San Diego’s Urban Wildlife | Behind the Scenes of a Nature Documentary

Making the Grenion Run scene definitely exacted the highest toll in terms of cameras damaged, gear destroyed, pieces of equipment rusted.
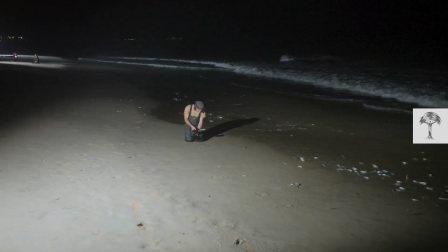I think David destroyed more equipment than anyone else, but it was worth it. We worked with Karen Martin, who's a biologist at Pepperdine University,
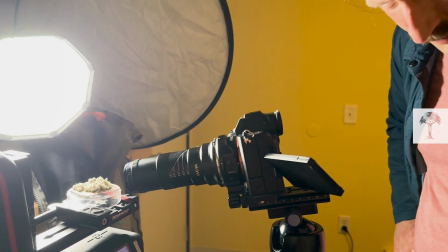to understand sort of the biology of the grunion eggs and kind of be able to predict what the eggs were going to do.
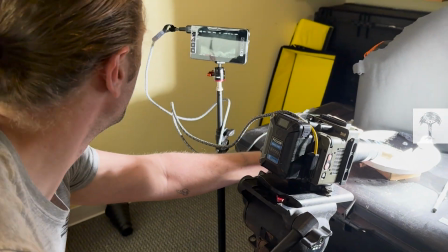And then to actually film them, we created these tiny bespoke aquariums using microscope slides
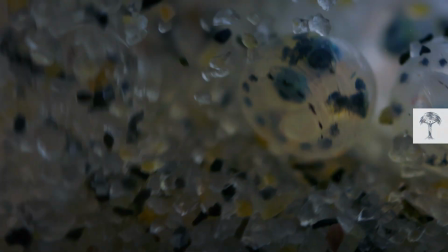and then used little pipettes to simulate the wave action and kind of get the water moving.
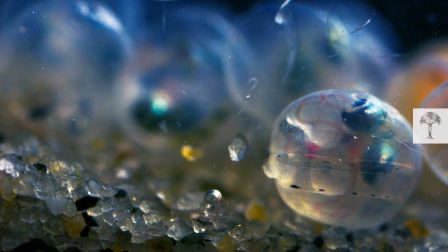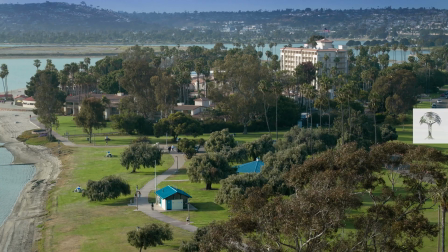Anybody can go to any park in San Diego and basically observe almost all the things that we filmed with the
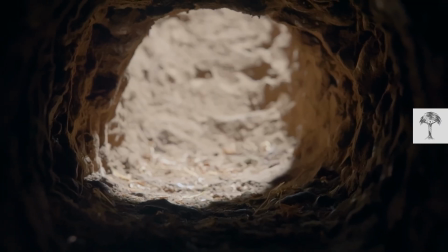squirrels above ground but it's very challenging to understand what happens below ground which is where the squirrels spend a ton of their time.
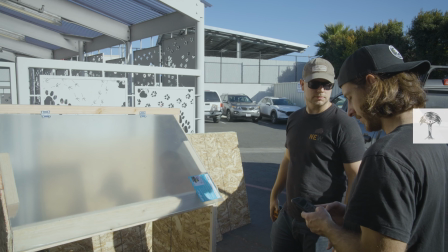David teamed up with another talented filmmaker named Alex to to create these really complicated underground sets.
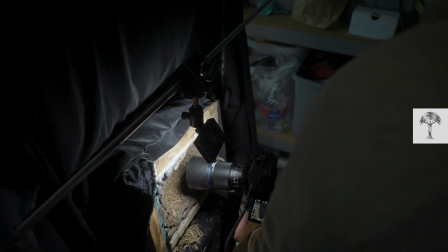And they spent basically months collaborating with the Humane Society to film these really remarkable underground scenes where you can sort of see the squirrels behaving underground,
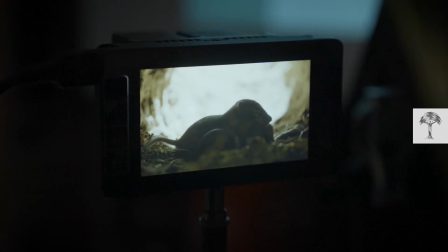I think from a perspective that has not been filmed before.
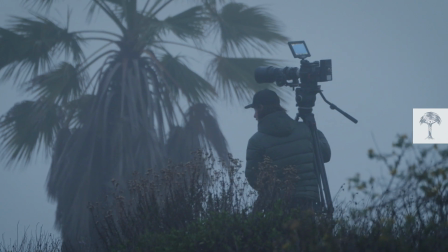It's always a little surreal filming wildlife in an urban environment. You know, people stop you and they ask if you're filming a music video.
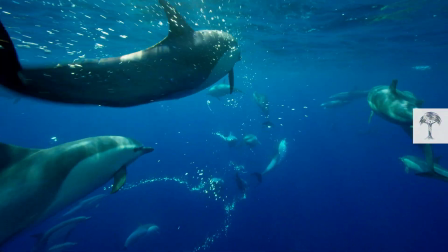And then you tell them you're shooting a nature documentary, and a lot of them just act confused.
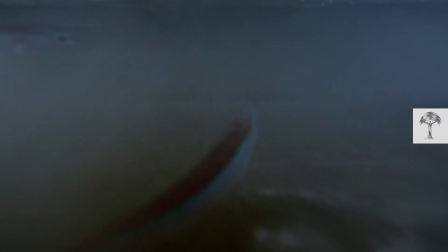And then when you tell them that they live in, or maybe they're visiting, one of the most biodiverse places in the U.S., oftentimes they just don't believe it.
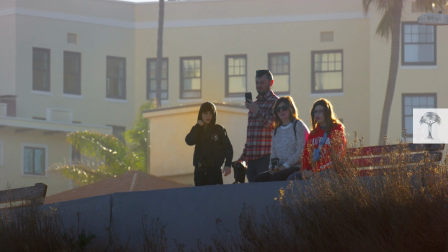The flip side of that, though, is that almost everybody has a cool story to tell you about their experience with wildlife.
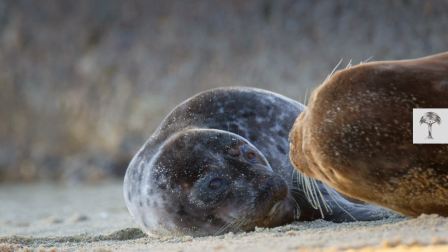So it really is a part of everyone's life here, I think. You know, I think if you're going to go on vacation in the Amazon and you see, like, a macaw, that feels like wildlife. Like, you're seeing an animal in a forest.
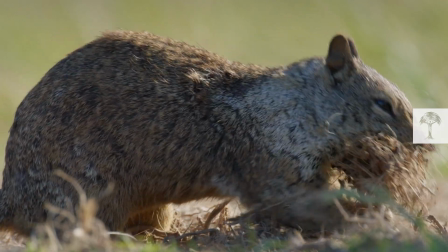And I think that there's something about being in a city that when you see that ground squirrel, and it's just like an everyday part of your life, or you see that crow, or you see that grieve,
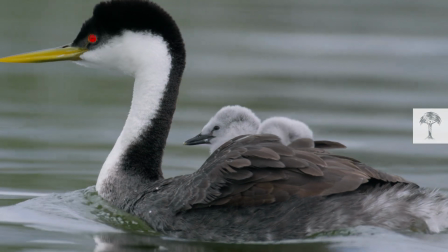it just doesn't quite feel like wildlife to us.
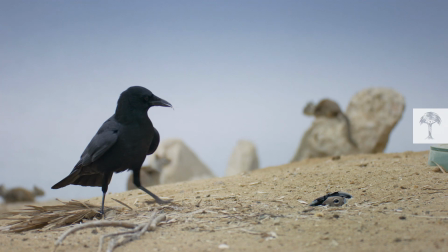It couldn't be further from the truth, like these are animals fighting for their lives and adapting to a world that we have forced them into.
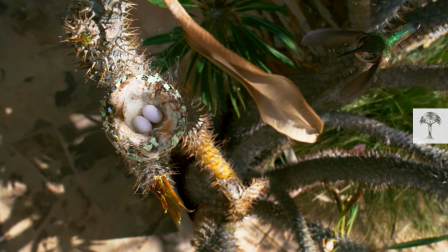And I think some of the most interesting things that are happening in nature are happening sort of right here in front of us.
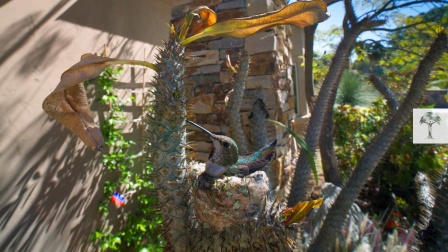I remember as a kid watching natural history films and thinking nature is incredible, it's so beautiful, and it's also somewhere else.
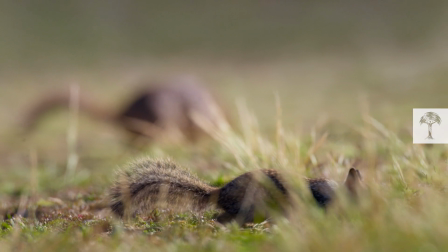My hope is that the next generation of kindergartners that watches this natural history film is going to see something that they can connect with.
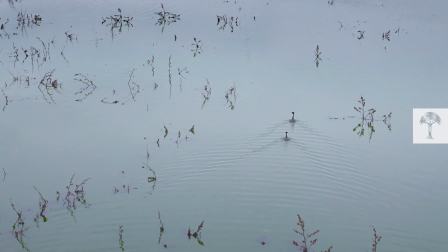Especially for folks who are local to San Diego, that encourages them to think like, wow, nature is beautiful and it's also here. For better or for worse, I think San Diego is what more and more of the planet is going to start to look like,
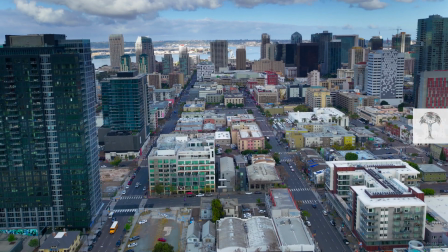you know, a human dominated landscape. and it turns out that it's still a place where a lot of plants and animals can and do make a living. And I think we have the power to keep it that way.